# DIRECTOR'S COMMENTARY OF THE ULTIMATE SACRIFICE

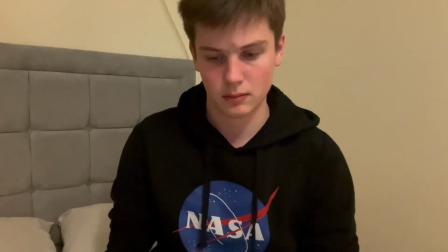[16:29]
It's because it still has importance that
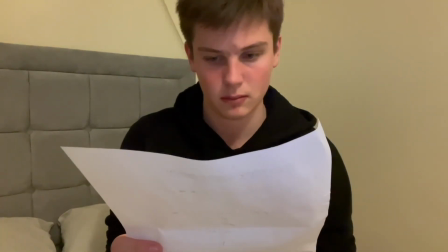[16:33]
the deeds of the castle is still intact to prove that it belongs to the Frankenstein family.
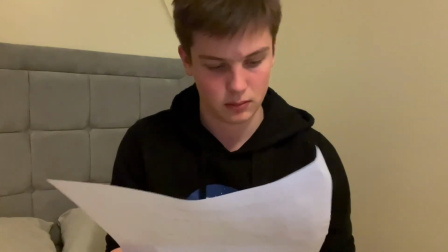[16:43]
Yeah, it's just reading it. If the structure is unstable, however, it is preferred that the building stays the same.
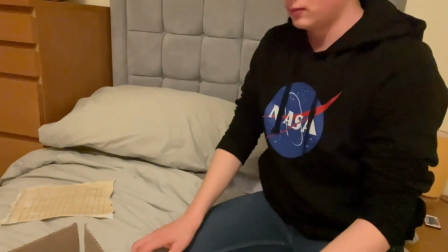[16:54]
Just folding it. Oh, you'll also notice that Daniel's got
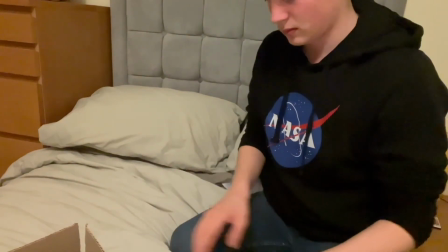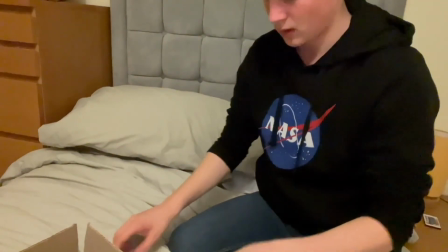[17:03]
nail paint on one of his hands, but not the other one.
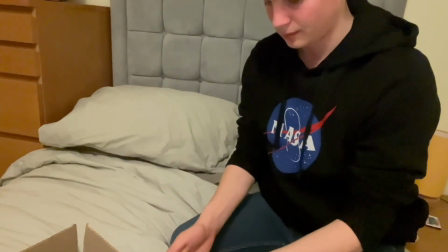[17:08]
This shows that this conflict, this decision that is in half of a mind to
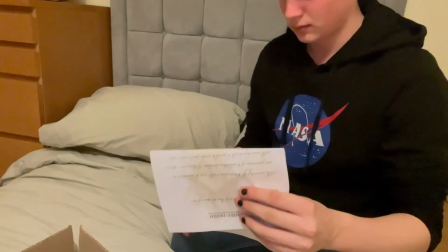[17:15]
later on in the film, he's in half of a mind to carry out what Experiment 1 wishes from Daniel,
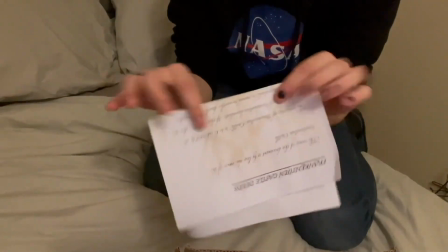[17:23]
but then the other half he knows that it's not morally correct to do this. So with him, and you carry out tasks with your hands.
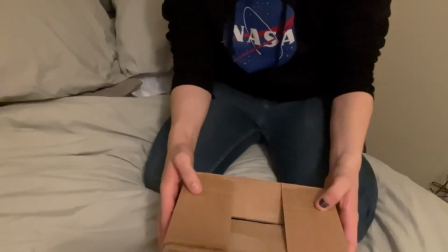[17:32]
So I think it's like quite a symbolic way of showing that he's 50-50 with it.
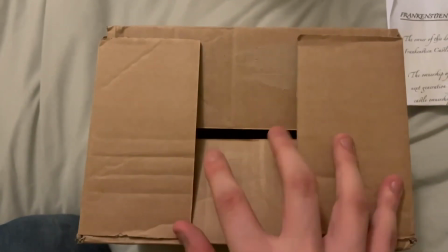[17:37]
He's not 100%, wanting to either carry out the task or not carrying out the task,
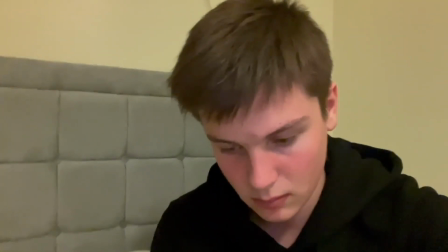[17:44]
of the responsibility on his shoulders that he's been forced into this situation.
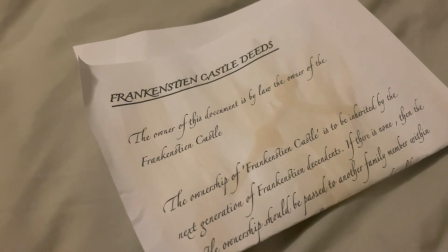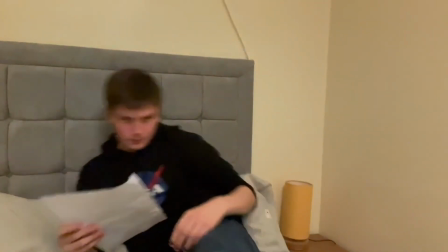[17:56]
He's just rereading this again.
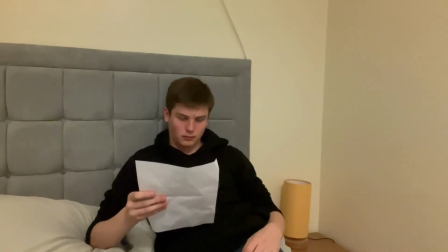[17:58]
I think it's really to show that he's fully processing what these deeds are for, and that.
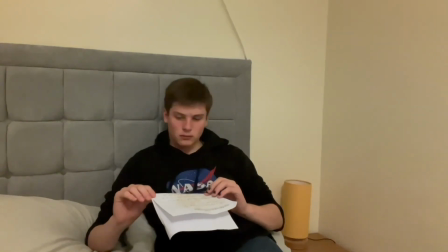[18:07]
And it's also to repeat into the audience that this castle exists, it's real, and that which will pay off later.
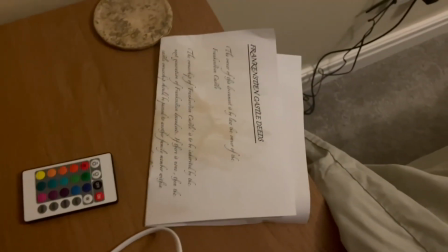[18:15]
He puts it by his bedside table, which I think it shows that it's on his mind.
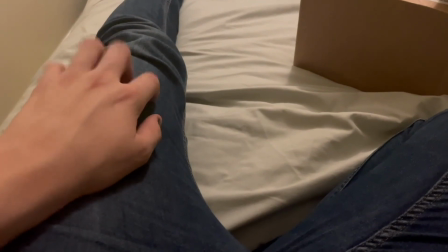[18:21]
It's fresh in his mind. It's still on his mind. The hand movement shows it's also he's thinking about it.
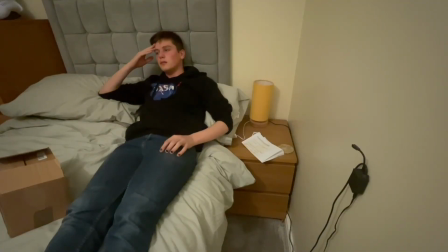[18:29]
He's processing it. He's not quite there with he's still got like a thinking process of it.
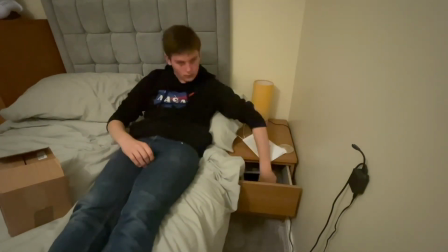[18:35]
His cogs are turning. He's just getting his iPad out.
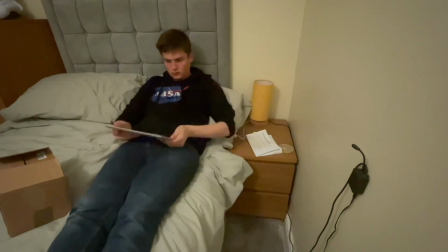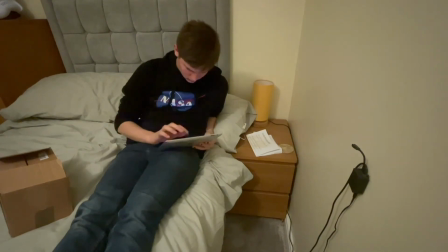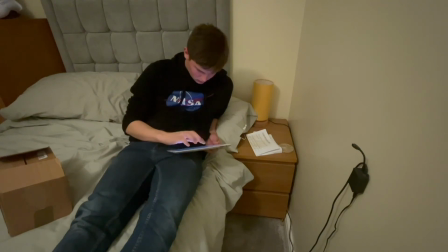[18:55]
This is an extreme close-up, so the audience will look at it and go, "Oh, what does that say? What does that say?" So it's sort of like creates a little bit of panic and fear into the audience's mind because they're thinking like, "Oh, what was that?
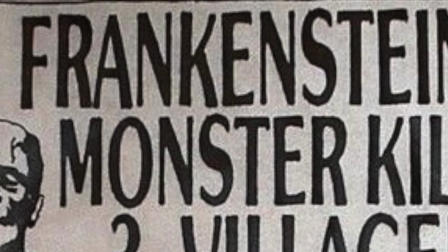[19:06]
What was that?" And it's a newspaper article, so it's a news, so it must be important and that.
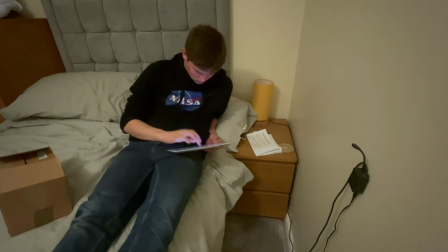[19:11]
And you can just see Frankenstein's monster's part of Frankenstein's monster's face.
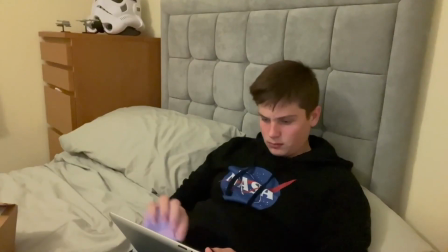[19:16]
But you get bits and little of information for the audience to gradually realise what the whole picture looks like.
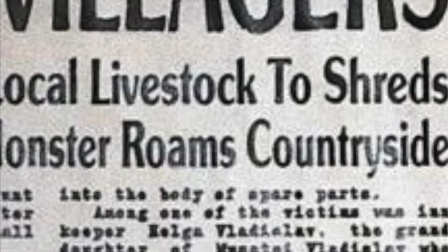[19:23]
Again, it's just like strike fear into their minds as to how dangerous this Frankenstein's monster actually is,
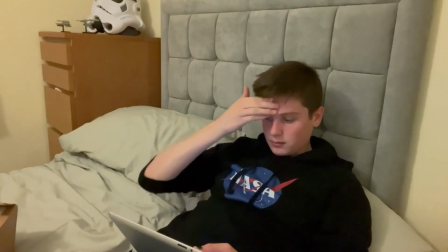[19:30]
which it sort of makes Daniel seem,
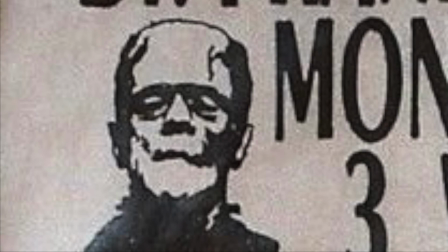[19:36]
inferior or in comparison to. He doesn't stand a chance if he tries to battle against Frankenstein's monster.
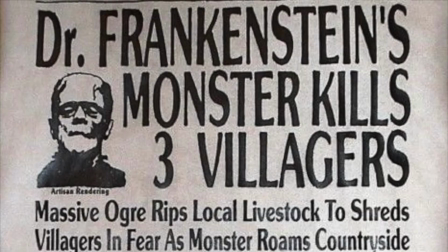[19:47]
Again, this is a high-angle shot, so it makes Daniel look inferior because the audience is looking down on him.
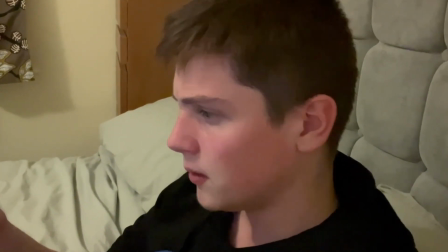[19:57]
So this is a zoom in again.
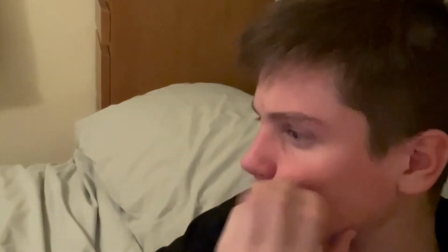[20:00]
So it's the audience are focusing on Daniel's thought process during this.
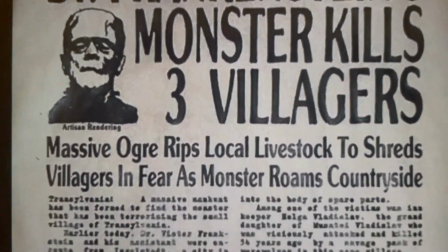[20:07]
How can his ancestor make a monster that's so evil?
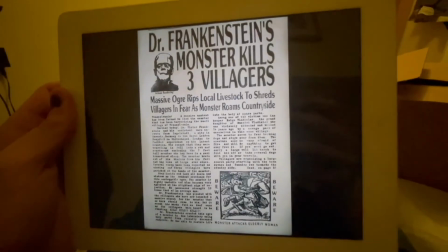[20:11]
It's done all these bad stuff that this newspaper article has shown.
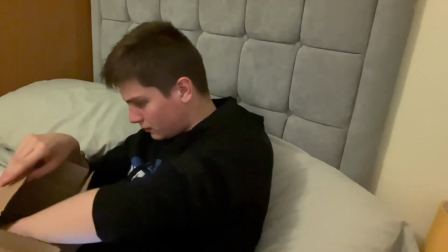[20:18]
He's just there processing it, and he's going back through the box because he knows it's fresh in his mind.
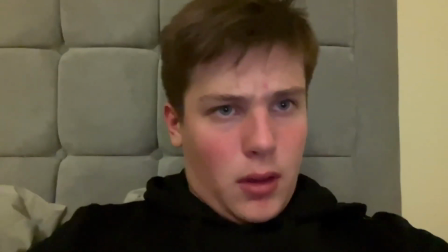[20:23]
And
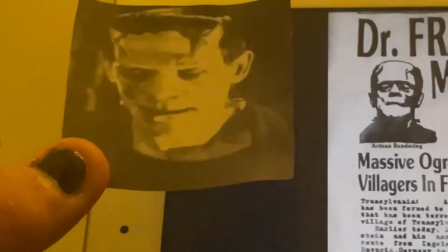[20:27]
this is just to confirm that it is the same monster. It is the same sort of thing.
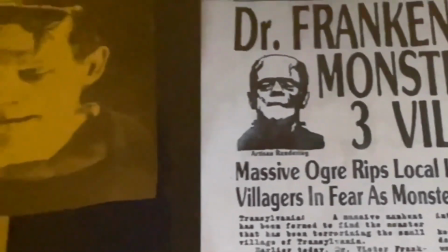[20:32]
See, because Daniel's in awe.